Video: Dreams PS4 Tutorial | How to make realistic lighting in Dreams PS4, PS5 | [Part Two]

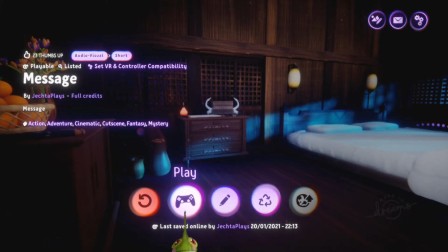243s
But if you want to make like an adventure game or or any other like game or movie that the player still need to see what's going on and but still give the feeling that it's all happening in nighttime.
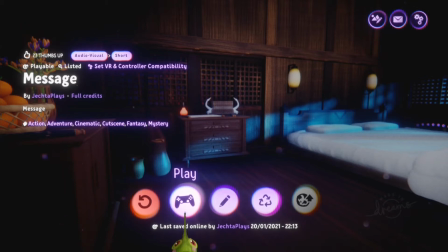259s
The reason why we making like the environment blue or sometimes green. There are also um, some games that using green instead of blue.
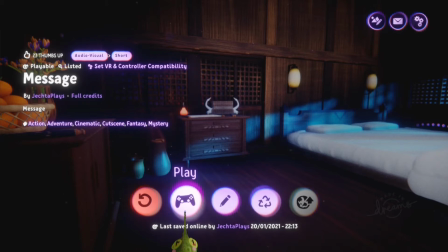275s
But the reason why that is because to give the feeling that it's nighttime, but also still be able to see what and where we are going. Right? That is the most reason why we're doing that.
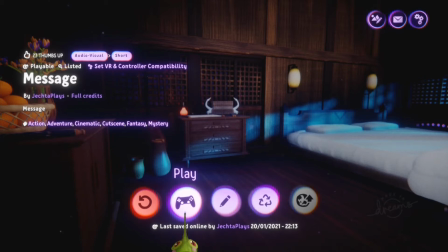290s
And blue is mostly because of I don't really know the specific reason why it's the blue and not red, for example. but obviously it's not red because like red doesn't really represent like nighttime. So I don't think like another other like way to say like
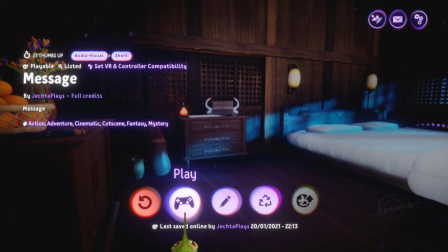310s
blue is a very common way and a common thing to do to get a nighttime feeling. Now let's go back in, but this time I'm going to go in edit mode so you can see how I made that setting.
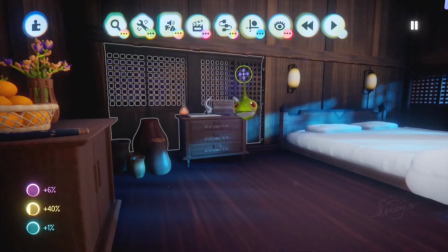320s
So let's go into edit mode. So now you get to see a little bit behind the scenes of this creation.
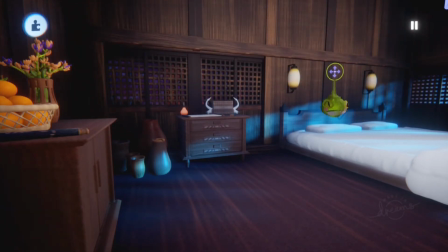328s
Um, so if you look at in this particular area, you can see that there is like still light going to like this room, this bedroom in this case,
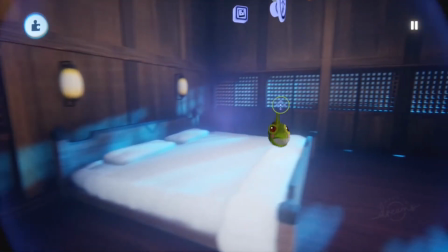343s
and like light goes through this here,
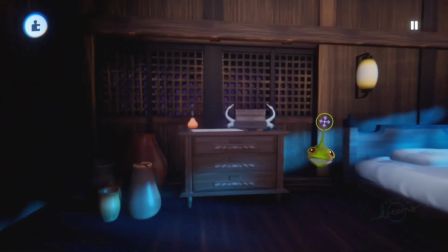350s
and it reflects on the bed, and then the last part, the last bit of the reflection is on the cabinet,
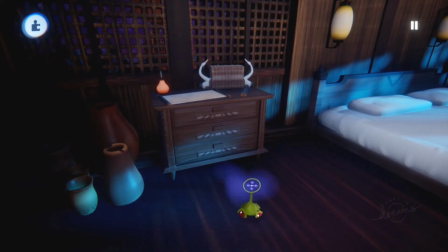359s
on the closet or whatever you want to call it, and a little bit on the pots and on the broken things in the floor as well.
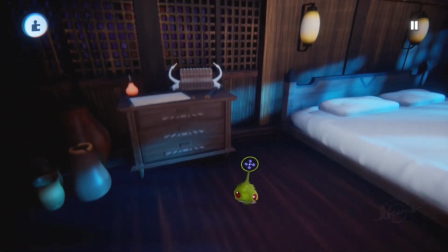367s
And why I choose this is because I thought it was way better um,
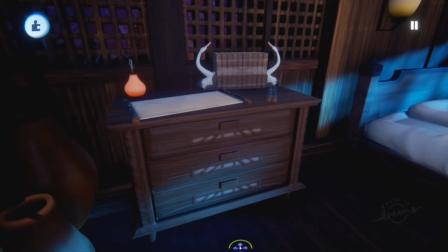376s
for like giving a nighttime feeling. Um, but you can also use this.
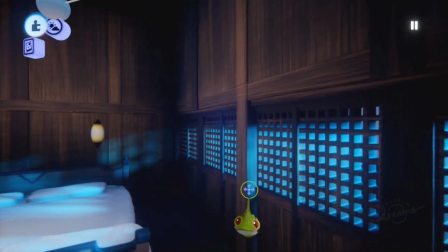382s
Of course, I will show you where what I did. But if you saw the first video that you already know, I of course use spotlights.
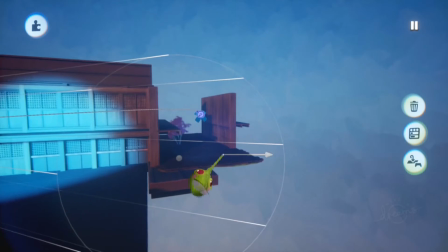391s
I have here two spotlights. They are connected to each other. The other one is doing the same in the back street here a little bit.
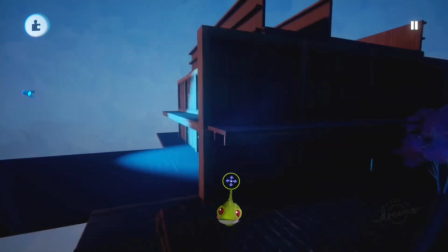398s
This is like the back street, and like it's not too much.
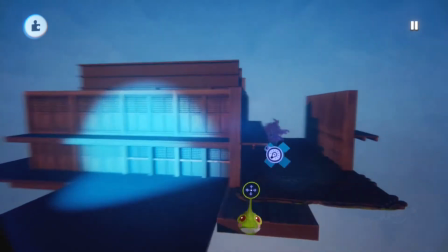403s
Like I don't want to make it obvious that it's also very bright because I really want to make the player the feeling
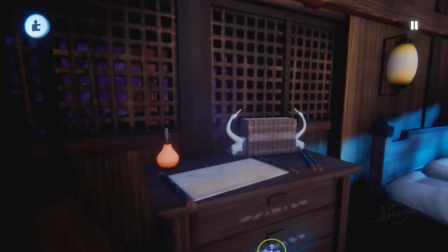410s
that like I'm really working on focus points. So what I do is I still want to give the player the feeling there's something behind here. There's actually still maybe, yeah, use your imagination. It could be another street.
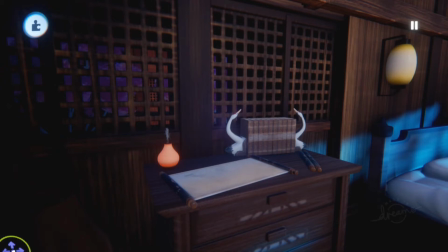425s
It could be maybe a plaza. It could be maybe I don't know, a park or anything. Just give your a little bit of imagination, but I don't want to give that as a focus point. The focus point is of course the scrolls.
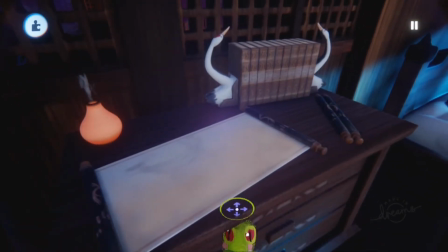437s
So that's where the message is going to read on. So all the focus, all the lights, all the reflections going through this object, because this is my focus point.
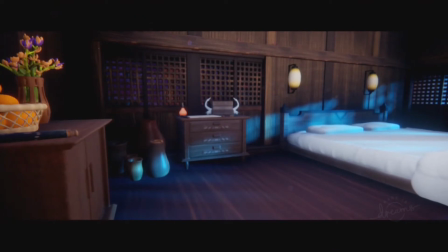450s
So if you're playing the scene, you see that the light is going through the cabinet.
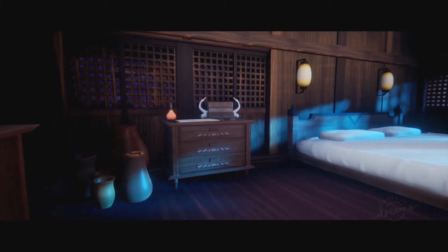457s
So it like it the all the points directing to that middle point.
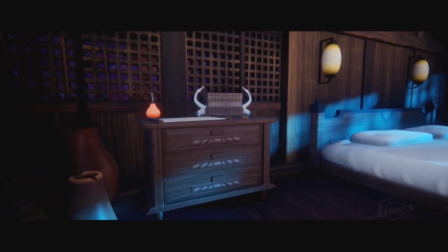463s
And of course you can look also to the back because it's also very important one for my game, by the way, spoiler alert.
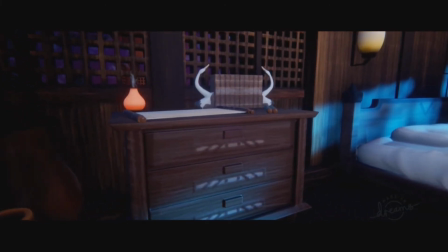470s
But like this is like all
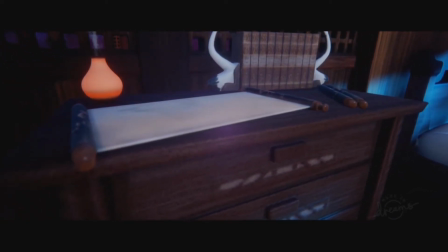476s
the direction I want the viewer to look at. So is lighting important?
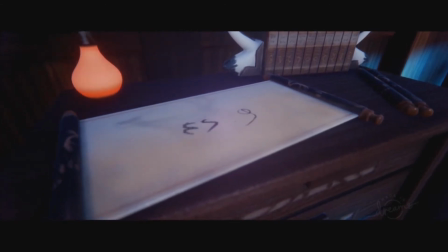483s
Yes, it is, because you can use lighting to make a certain area as your focus point.